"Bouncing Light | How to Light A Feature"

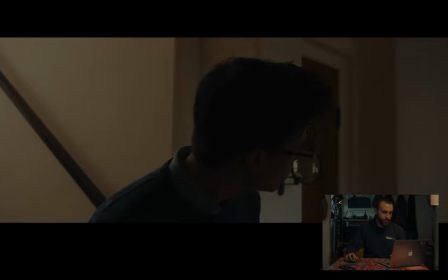245s
So what we ended up doing was, when he first came down, he was completely silhouetted.
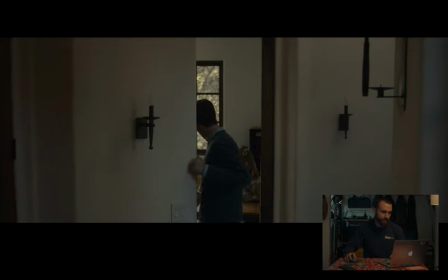250s
And we didn't want to bring in any lights down to the hallway because we kind of liked the silhouette look So what we did was we basically just put a I
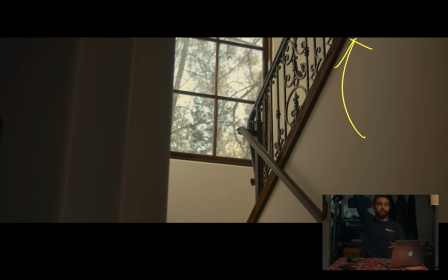258s
think was the 600x on a light stand up at the top of the stairs and blasted it Directly above the window into the ceiling and into the wall when he first comes down the stairs and goes in that little midsection All that light is coming from above him hitting the wall and then hitting the side of his face is It looks like he's coming from the window, but it wasn't at all It was actually a lot darker when he first walked down it There was so much light getting pushed through the wall against the wall and against the
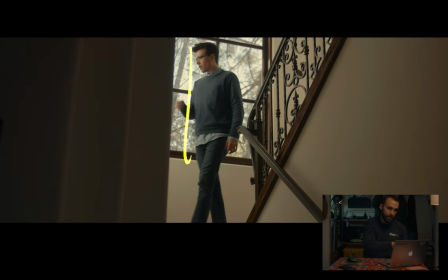283s
ceiling that when he walked down We get that edge going along his shoulder and his face that kind of like brought
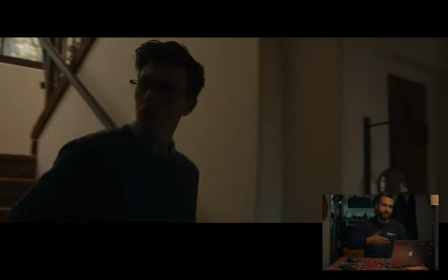290s
him out a little bit So he wasn't completely silhouetted, but it's still we have his shadow side of his face is super dark and it looked really great and ominous because
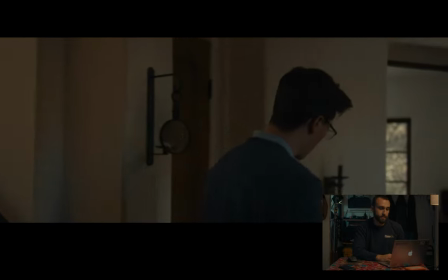299s
the movie was very ominous and Especially with this scene to the whole this is kind of the beginning of everybody getting there and you're like Are these characters gonna be okay? Are they not gonna be okay? Let's find out.
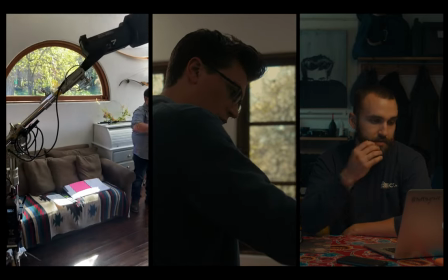310s
Okay, moving on. So all we did for this scene was, again, we just bounced the light. There was a 300X bouncing into the corner by the bathroom,
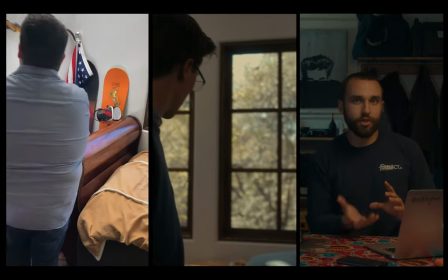317s
and then there was a 600X on a junior pin receiver turtle base stand shooting up into the corner of the ceiling, and that's where you can kind of see it the most.
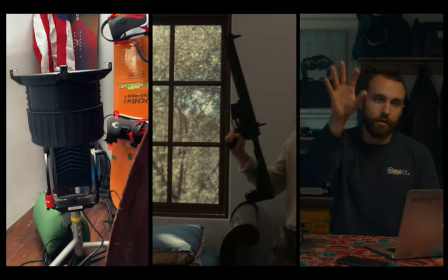326s
That corner of the room where the arrows are, that is like the brightest,
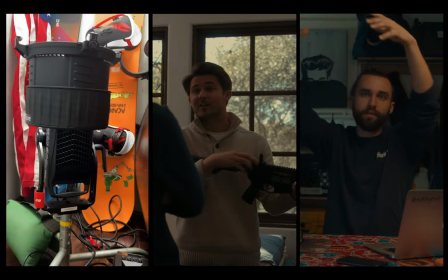331s
because that was the most light was getting pushed up in that corner, and then spreading out, hitting Jackson and Michael.
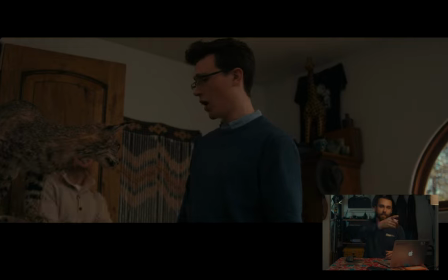337s
Yeah, but it looked great. And the reason we did this was because we wanted to see the information outside the trees and like a little bit of the sky, but mainly all the trees out there.
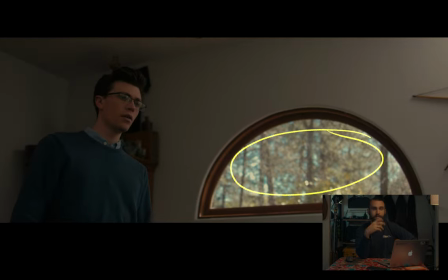346s
We had to expose for outside, expose for the highlights outside that we couldn't control.
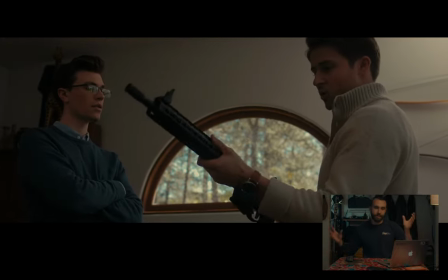353s
And then I brought in the 600X and the 300X and shot both of them into different parts of the ceiling to light that entire room,
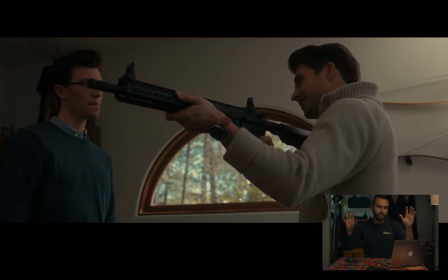360s
but also in specific corners where the characters weren't completely just
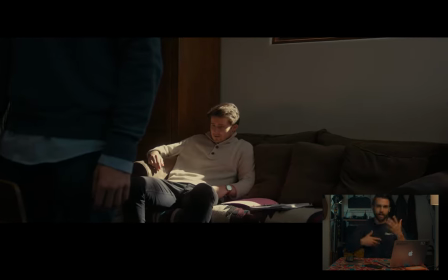365s
flat and there was still some like shape and shadows and roll off and highlights and shadows and da da da da. And that was it. That's all for that scene. Okay, moving on to my favorite scene in the entire fucking movie, the dinner scene. So we had a day off and we were shooting this scene the following day and that whole day off was basically me
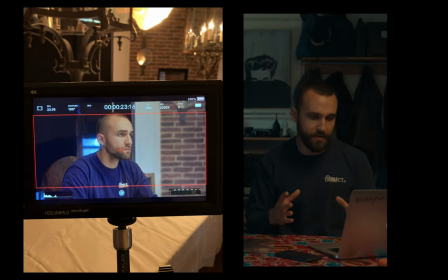385s
just by myself figuring out how I was gonna light this scene and calling Jimmy over and calling Molly over and being like,
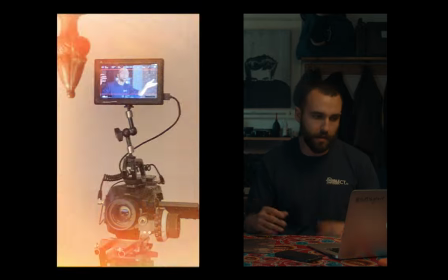393s
how does this look? How does this look? How does this look? What do you think? And I tried like, I wanna say four different ways of lighting this. Basically, long story short, what I ended up doing was putting a Fresnel mount on the Aputure 300X,
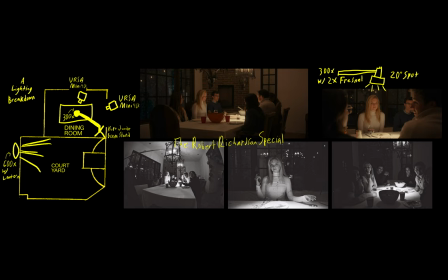407s
putting it at a 20 degree spot and that light was then bouncing up to the characters. And I think I had it set at, I think 50%, around 50, maybe 40 or 60 or something around there. and it was set at 3200 Kelvin.
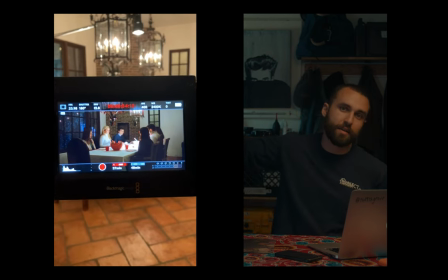421s
And outside, I had the 600X on the lantern pushing throughout the courtyard,
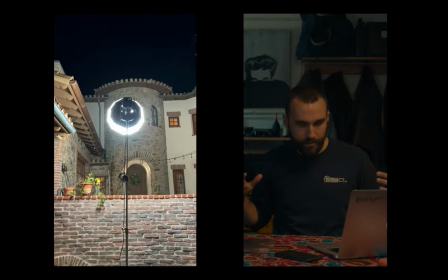427s
faking the moonlight, and then the 300X hitting the table, lighting all the characters. And I know this set up to be called the Robert Richardson special,
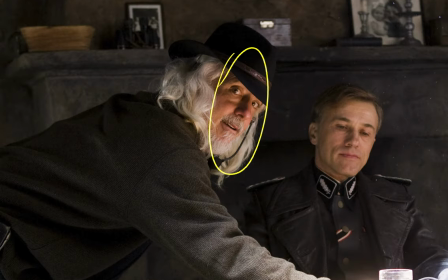436s
which is the cinematographer that shoots most of Quentin Tarantino's, if not all of his movies. I don't know if that's true or not, but I know he's shot most of them. He does this thing in a lot of his movies where he he just has a top hard source Hitting a table and that table is the only thing lighting the characters.
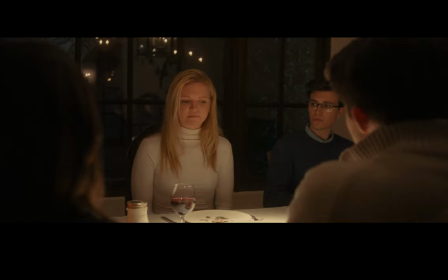455s
This is a great This is like one of my favorite fucking scenes in the movie. I think it looks great and it also is super dramatic and super yummy and I really like and that was all we did for that It was just the two practicals that we had turned on
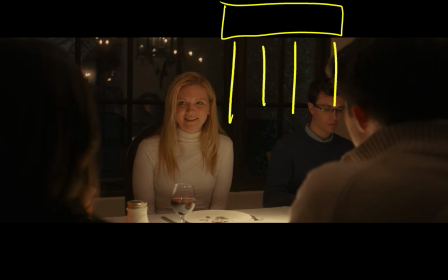470s
that were these like really cool chandeliers and and the 300X with the Fresnel,
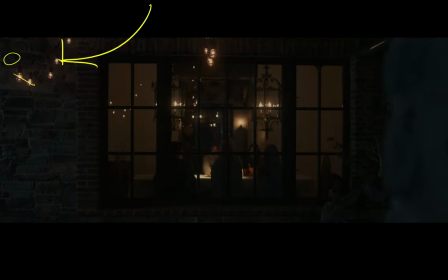476s
and the Moonlight coming from the 600X on the lantern attachment, and that was it. And that covers it for today's video. Thank you so much for being here, and I hope you learned something about bouncing light into walls, ceilings, floors, tables, and moons.